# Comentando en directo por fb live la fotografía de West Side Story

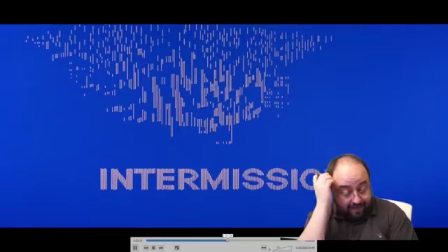(33:13)
Una es la historia de amor, pero la otra de las bandas, en la cual te presentan un Nueva York totalmente dividido entre latinos y americanos, que de golpe hay un conflicto racial, pero aparte también social,
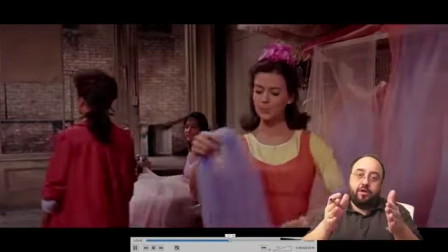(33:29)
que hace que la película tenga un interés no solo a nivel de historia de amor sino a nivel también de antropología bueno,
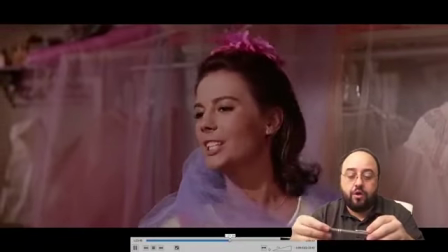(33:36)
de hecho tiene mucho que ver con Romeo y Julieta es que literalmente es Romeo y Julieta con lo cual
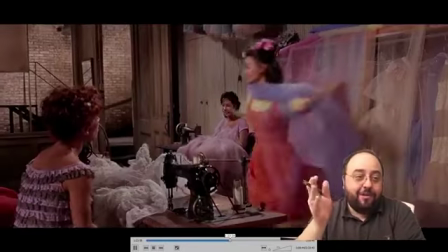(33:45)
sabes como acaba y vamos a llegar a eso pregunta Omar Schneider ¿qué tal le fue de crítica y taquilla? pues ni idea,
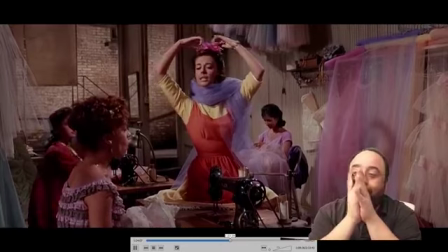(33:53)
año 61 me pilla un poco lejos y no estaba con lo cual no me acuerdo sé que lo he leído alguna vez pero no sé sé que está considerada entre el
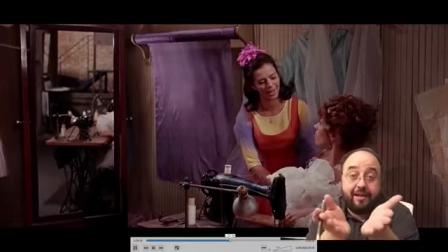(34:01)
siempre está considerada en el top de películas más importantes de la historia del cine y no únicamente nunca aparece en,
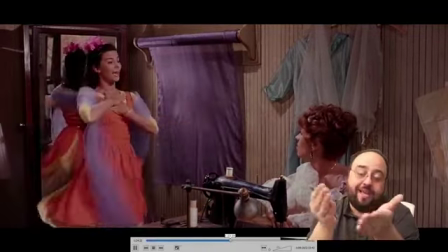(34:08)
para mi desgracia en el top de películas con mejor fotografía, ya no hablo de las 10 primeras pero entre las 50 primeras debería estar por composición,
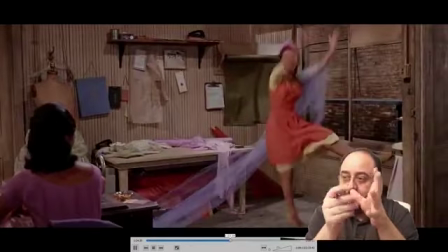(34:17)
por color por contraste, por efectos o sea que realmente es una película que para mí reúne todas las características
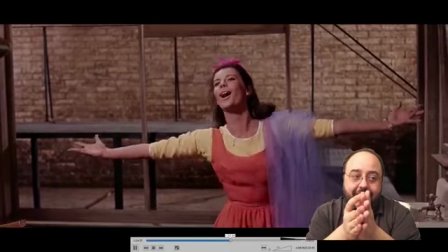(34:24)
para estar en el top de la historia del cine a nivel fotográfico
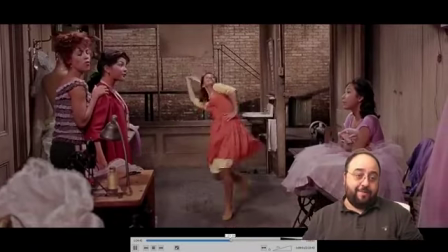(34:31)
me pregunta Carlos Tavares si he visto películas venezolanas muy poquito,
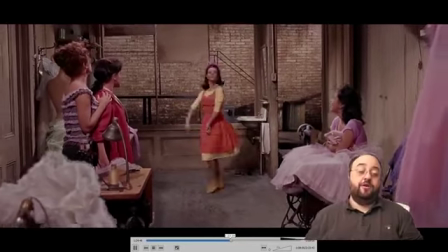(34:35)
un día hablamos de cine latinoamericano pero ese día me vais a contar más vosotros a mí que yo vosotros
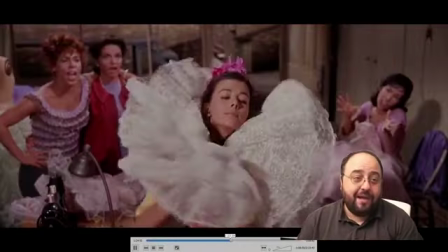(34:41)
como desnudo con naranjas o los hueles pega o cualquier peli venezolana si he visto algunas pero
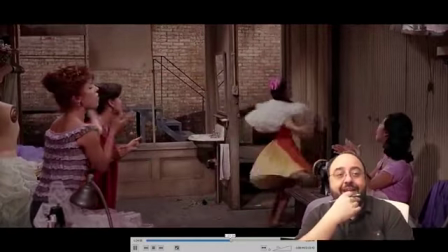(34:47)
hablaremos otro día porque hoy estamos en West Side Story
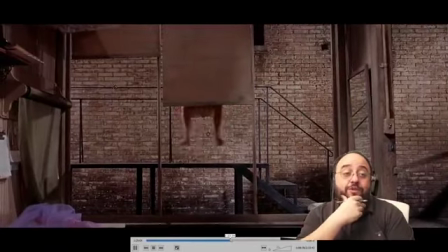(34:52)
vecino Conviz pregunta, siendo una película rodada en estudio según la época, ¿qué tipo de iluminación usaron?
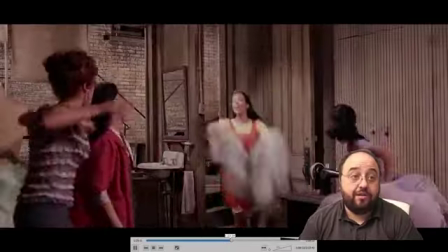(34:59)
Pues probablemente principalmente Arcos o sea que es una película, bueno, para las luces grandes mira,
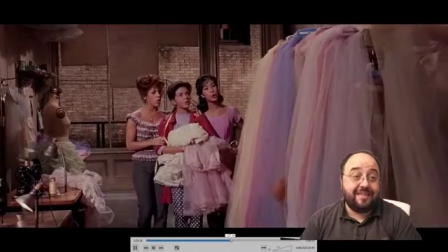(35:05)
dice Indy Lewis West Side Story fue la segunda peli más taquilada del 61, superada solo por 101 Dálmatas de Disney
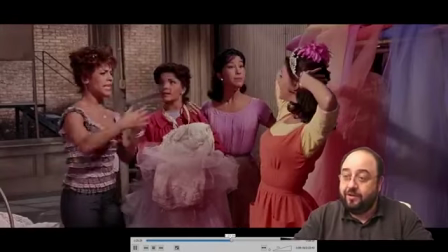(35:12)
Axel Marín pregunta ¿sabemos el nombre del catering? No, pero no comen mucho en esta película bueno, cuando están en el bar
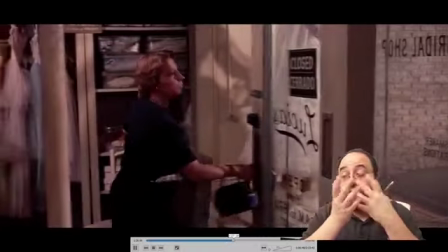(35:21)
llegamos a otro momento, que es otro de los momentos en los que Tony y María se encuentran,
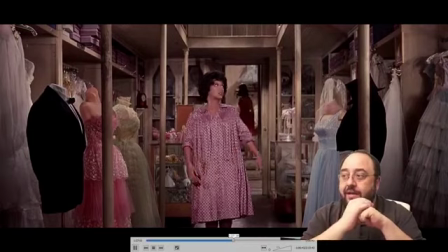(35:25)
María trabaja en una tienda de ropa y aprovecha de que Anita,
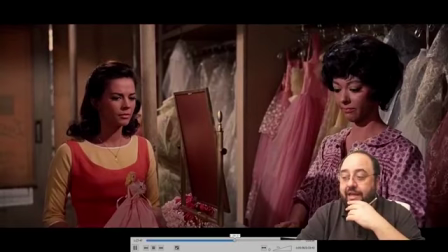(35:32)
que es la hermana, se va para quedarse sola y volver a coincidir con él y
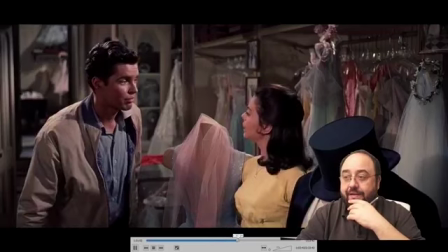(35:37)
de golpe hay este número que lo tengo apuntado,
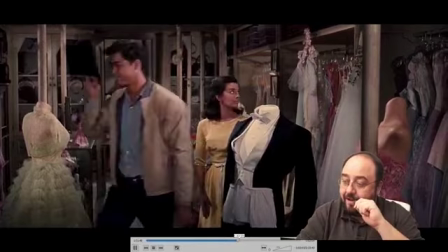(35:42)
1,32, 2, 40 está por aquí, mientras que lo busco
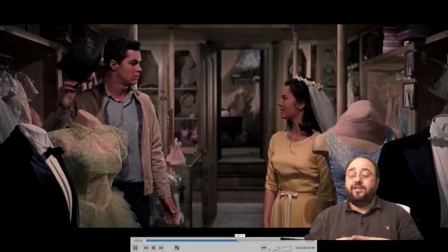(35:48)
simula una boda o sea, volvemos a tener los dos solos, volvemos a tener magia, volvemos a tener la gran escena de amor de West Side Story
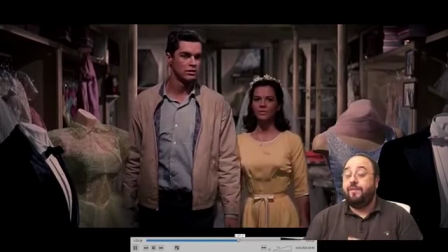(35:57)
para mí es una de las canciones más bonitas con diferencia de la película pero también es de las más cortitas
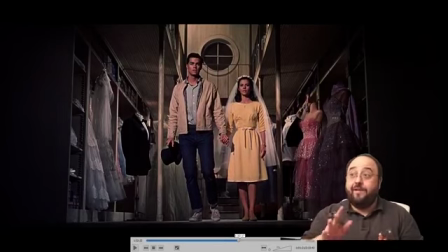(36:04)
es brutal y ahí, si estuvieses viéndola en Blu-ray habríais notado mucho el cambio de resolución se nota que de golpe hay sharpening porque viene un efecto digital perdón, digital, un efecto óptico y con lo cual perdemos definición
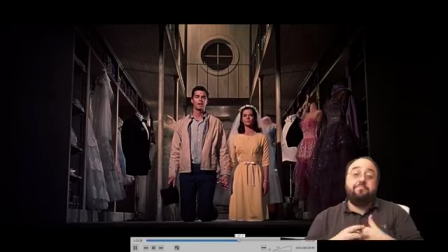(36:20)
y tengo que aplicar técnicas para que de golpe esto funcione y lo que te hacen es volver a generar magia con efectos visuales para empezar, en este plano
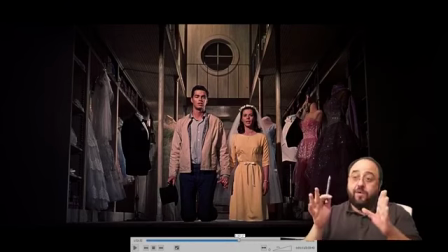(36:30)
han prescindido de hacer los blurs laterales para hacer una imagen más cuadrada y lo que han hecho es colocar la cámara con los armarios ya de forma que te da un marco que no es tan panorámico con lo cual quedan en cuadrados ellos y no es tan necesario
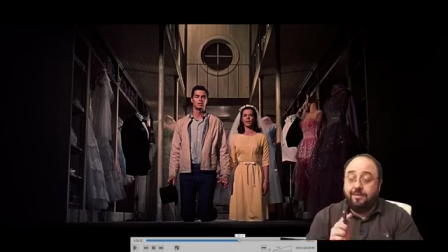(36:47)
desenfocar al resto de la imagen por dos razones muy simples y es que los maniquíes que los rodean hacen de asistentes de la boda con lo cual narrativamente tiene sentido de que estos maniquíes rodean a los personajes pero no solo eso,
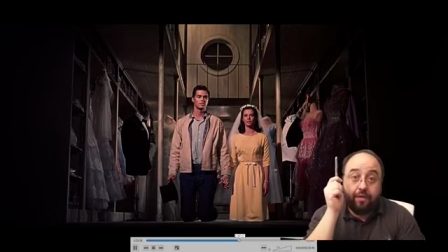(37:03)
sino que la ventana que hay arriba tiene una cruz y es lo que te da
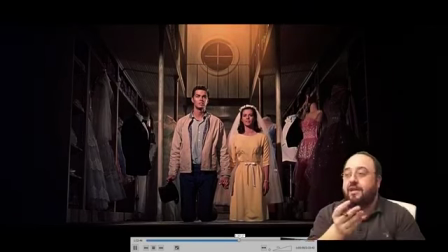(37:10)
la idea de que están en una boda, que están en una iglesia y de golpe aparece esta luz celestial que ya te
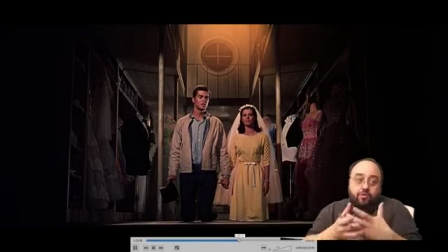(37:16)
deja muy claro que esto es una boda, es el momento boda de West Side Story,
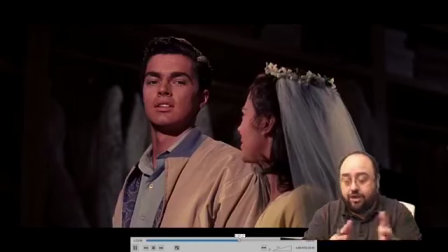(37:21)
de hecho, si leéis sobre la película, veréis que en muchos lados se habla de la boda de West Side Story, no hay ninguna boda, es esto es el momento en que
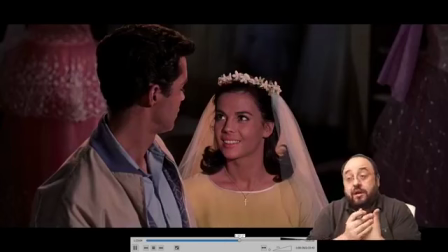(37:31)
narrativamente te cuentan como si se hubiesen casado, pero evidentemente no lo han hecho los personajes
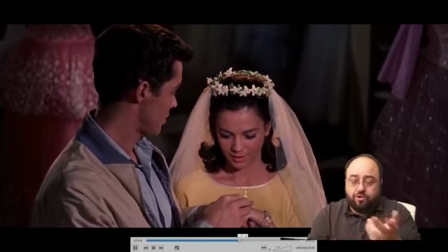(37:36)
aquí aún se acaban de conocer me parece que han pasado unos dos días como mucho, él ahora le ponen anillo,
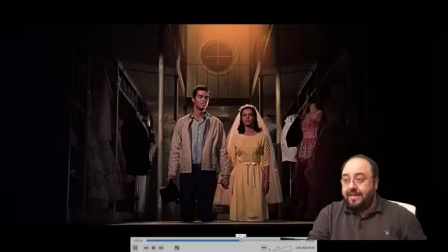(37:42)
yo te desposo, etc y sigue la canción que es preciosa iba a cantarlo,
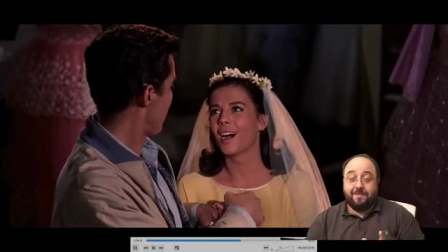(37:49)
pero me voy a venir arriba en cualquier momento y me vais a odiar de por vida
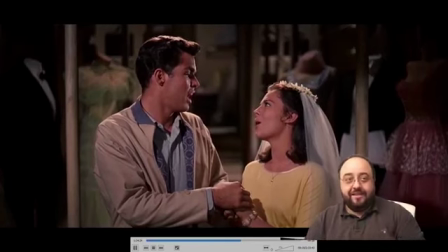(37:53)
otro día os cuento que una de mis especialidades aparte de la fotografía de cine es el teatro musical y el cine musical con
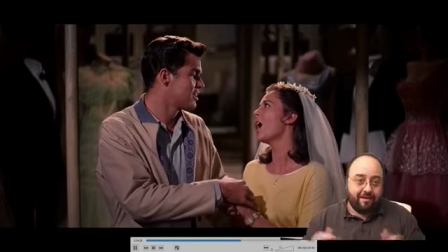(37:59)
lo cual es algo de lo que os puedo hablar en largo y tendido durante un rato Indy sigue dándonos datos sobre la película dice que el coste de producción del musical fue de 6 millones de dólares del año 61
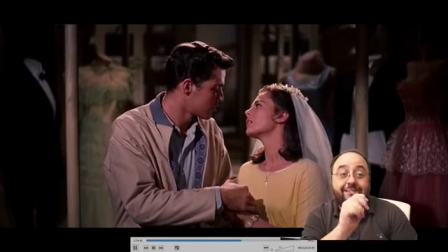(38:12)
muchísimo dinero pero obtuvo una recaudación 3 veces superior en taquilla y es una película que se
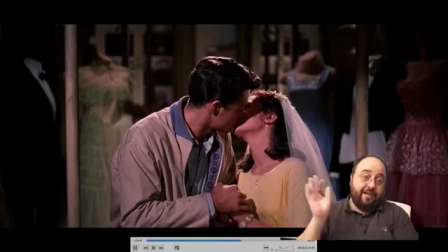(38:17)
ha repuesto hasta la saciedad y con esta pelea yo creo que se han hecho todos ricos varias veces
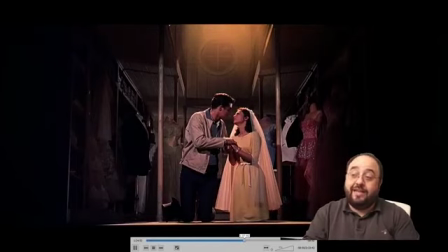(38:24)
seguimos avanzando empezamos a llegar ya hacia el final de la película
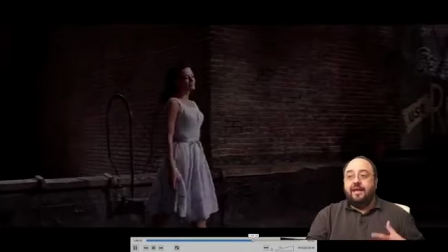(38:29)
aquí es donde viene la pelea de bandas la película de golpe se vuelve,
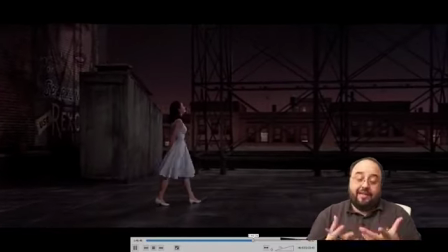(38:33)
bueno no es Romeo y Julieta o sea que se vuelve violenta y de golpe hay un conflicto y bueno,
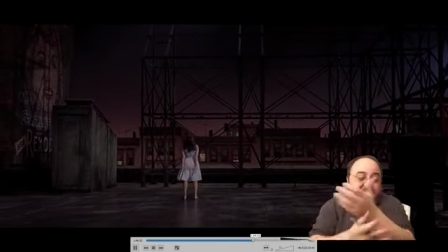(38:39)
pasa una cosa muy grave es que no sé si soltaré el spoiler a lo bestia pero bueno, es que lo vais a ver
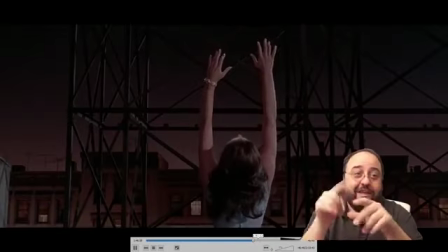(38:45)
insisto que si no queréis spoilers de West Side Story al TF4 y salgáis de aquí corriendo
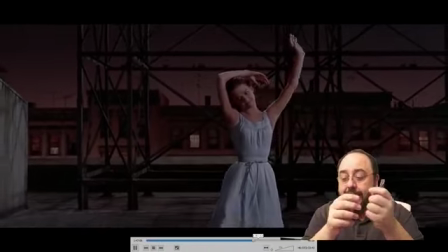(38:52)
bueno, la historia básicamente el protagonista mata al hermano de la prota con lo cual
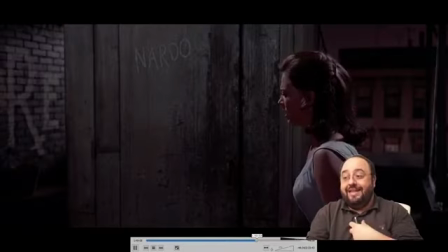(39:00)
ahí se genera un conflicto entre él y la chica
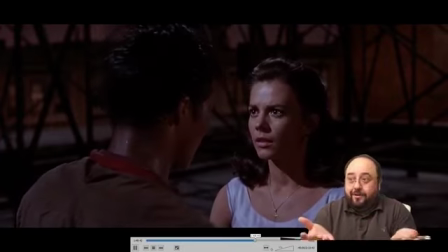(39:06)
porque evidentemente es que la ha matado la hermana entonces
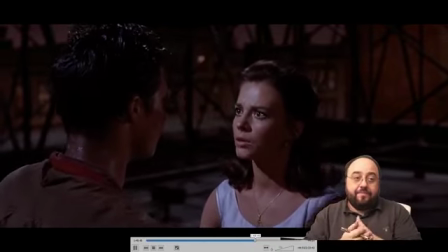(39:10)
aquí a ella le dicen que la han matado etcétera y ahora hablaremos de lo que esté comentando
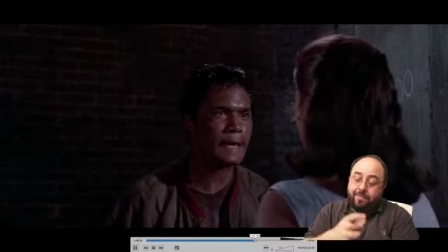(39:19)
hay buenos comentarios para comentar vemos que, bueno, ella se altera y cuando el chico llega a la casa de ella,
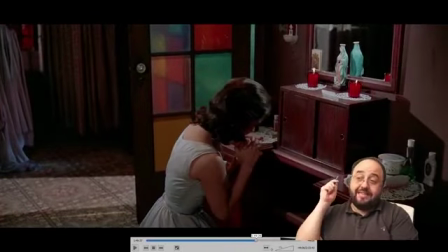(39:28)
de golpe fijaos en los colores antes os he hablado de la puerta esta de colores que tienen mucha presencia durante toda la película cada vez que entramos a la habitación de María esa puerta o está abierta o estás viendo el color de la puerta de manera regular y constante
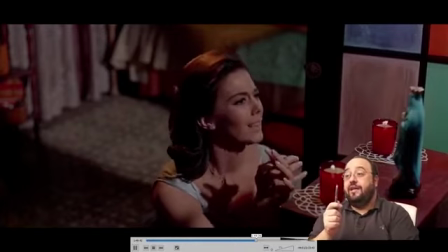(39:43)
esa puerta proyecta sombras de colores y de golpe es lo que genera
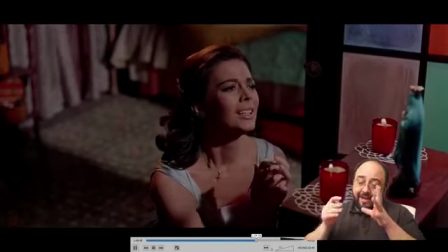(39:49)
estos fondos rojos que de golpe van a tener un sentido dramático ahí llega Tony
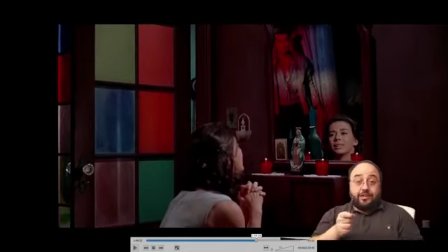(39:56)
y fijaos los colores que se proyectan sobre Tony en el momento que entra por la puerta